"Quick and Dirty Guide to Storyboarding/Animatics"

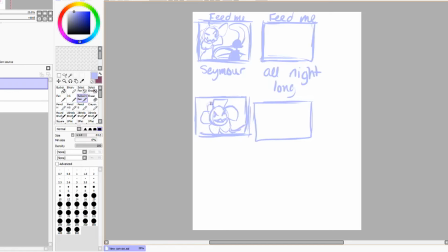(8:24)
Like try to make it look like he is somewhat animated. And then you can have him face to face for the most part. Because he's going to be large in this because, you know, he's supposed to be Audrey. So you're going to have like her little face here. And you go look concerned.
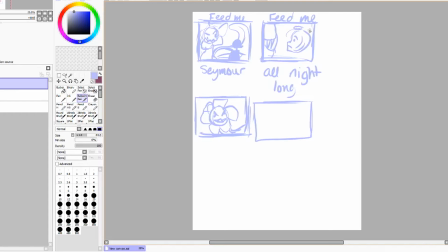(8:43)
Yeah, much concerned. So like I said, keep it quick, keep it dirty if you can. And then maybe to add that creep out factor where he's like backing away, and like have her even smaller looking up, like, oh.
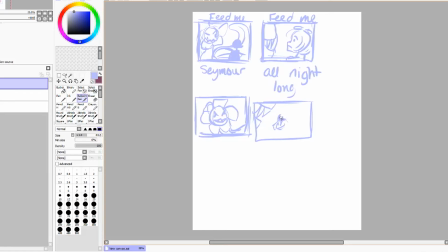So like that. This is what thumbnailing is. It's like super easy. No, pretty manageable, right?
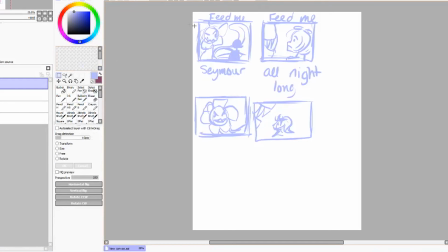(9:20)
So now what we're gonna do is I'm going to only do this part. I am going to try, oops, try and explain it as fast as possible. So now this is when you can start sketching.
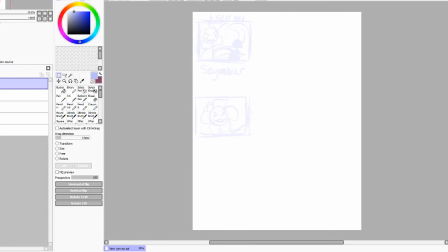(9:40)
Now remember that these don't have to be like super detailed or anything right now. They just need to be somewhat what you need, and then you can always go and clean up later.
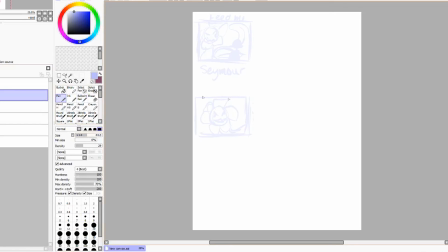(9:52)
Here's my sketching pen. Now, it's going to be easier if you have like the proper size of the video, just like like duplicate it by like 100 or like 200%, so it's doubled up in size. So you can have like,
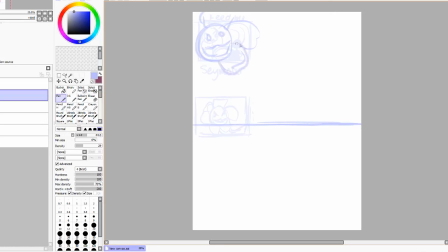(10:12)
so you know, like blah blah blah blah blah. Say like just sketchy sketch, like just a bigger version of what you just did.
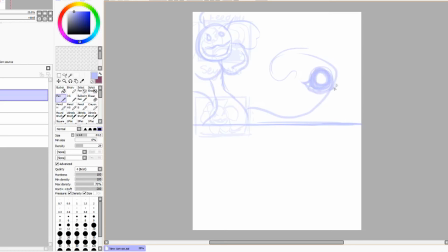(10:26)
Just a nice clean version of what you just did. Looks like I might only be able to do one. Yeah, I'll just do the one for you guys today. So, there. So now that you have the sketch, what you can do
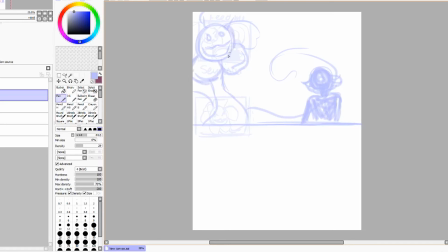I'm just gonna duplicate this layer, so well I kinda do, so hold up.
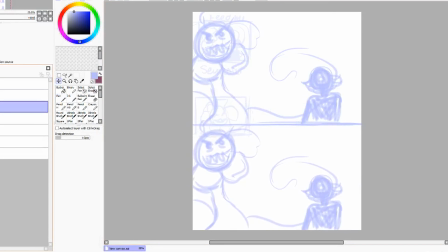(11:02)
Just duplicate it just a little bit. Just a little bit of duplication. And then I'm going to switch to my darker color. And just finish out the sketch.
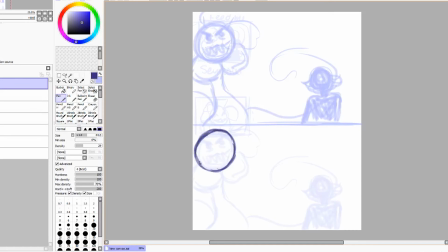(11:23)
Now you still want it to be sort of sketchy, but you want it to be able to be differentiated from the background, if that makes sense. So meaning you should be able to look at Flowey and look at Bee and pretty much know that they're two separate entities,
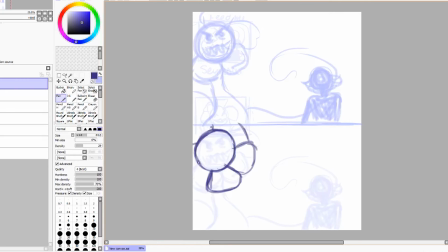(11:39)
and you know, you should be able to figure out what's going on in the scene without much of a struggle, which is something I see a lot of people who do this like completely neglect, which is understandable when they're beginners, but I have seen some professionals do it too. Like, yes, it is rough, but rough doesn't mean sloppy usually.
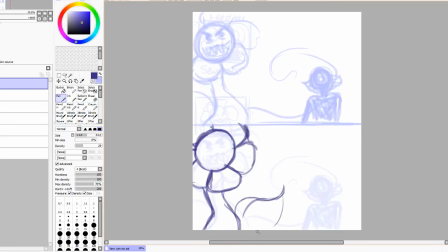(11:58)
It just means rough. You want sloppy, you can do it, I guess, but if you're wanting something that's gonna look like just... Sorry about that, that was my phone alert. You're going to want to have something a little bit cleaner.
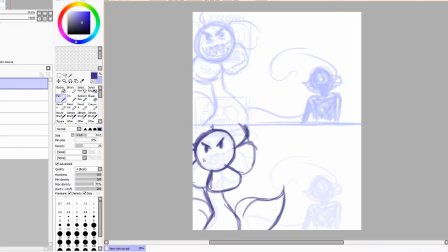(12:17)
At least on YouTube. Like, I'm pretty sure in the professional field, this wouldn't be like, you need to have it like looking a certain way.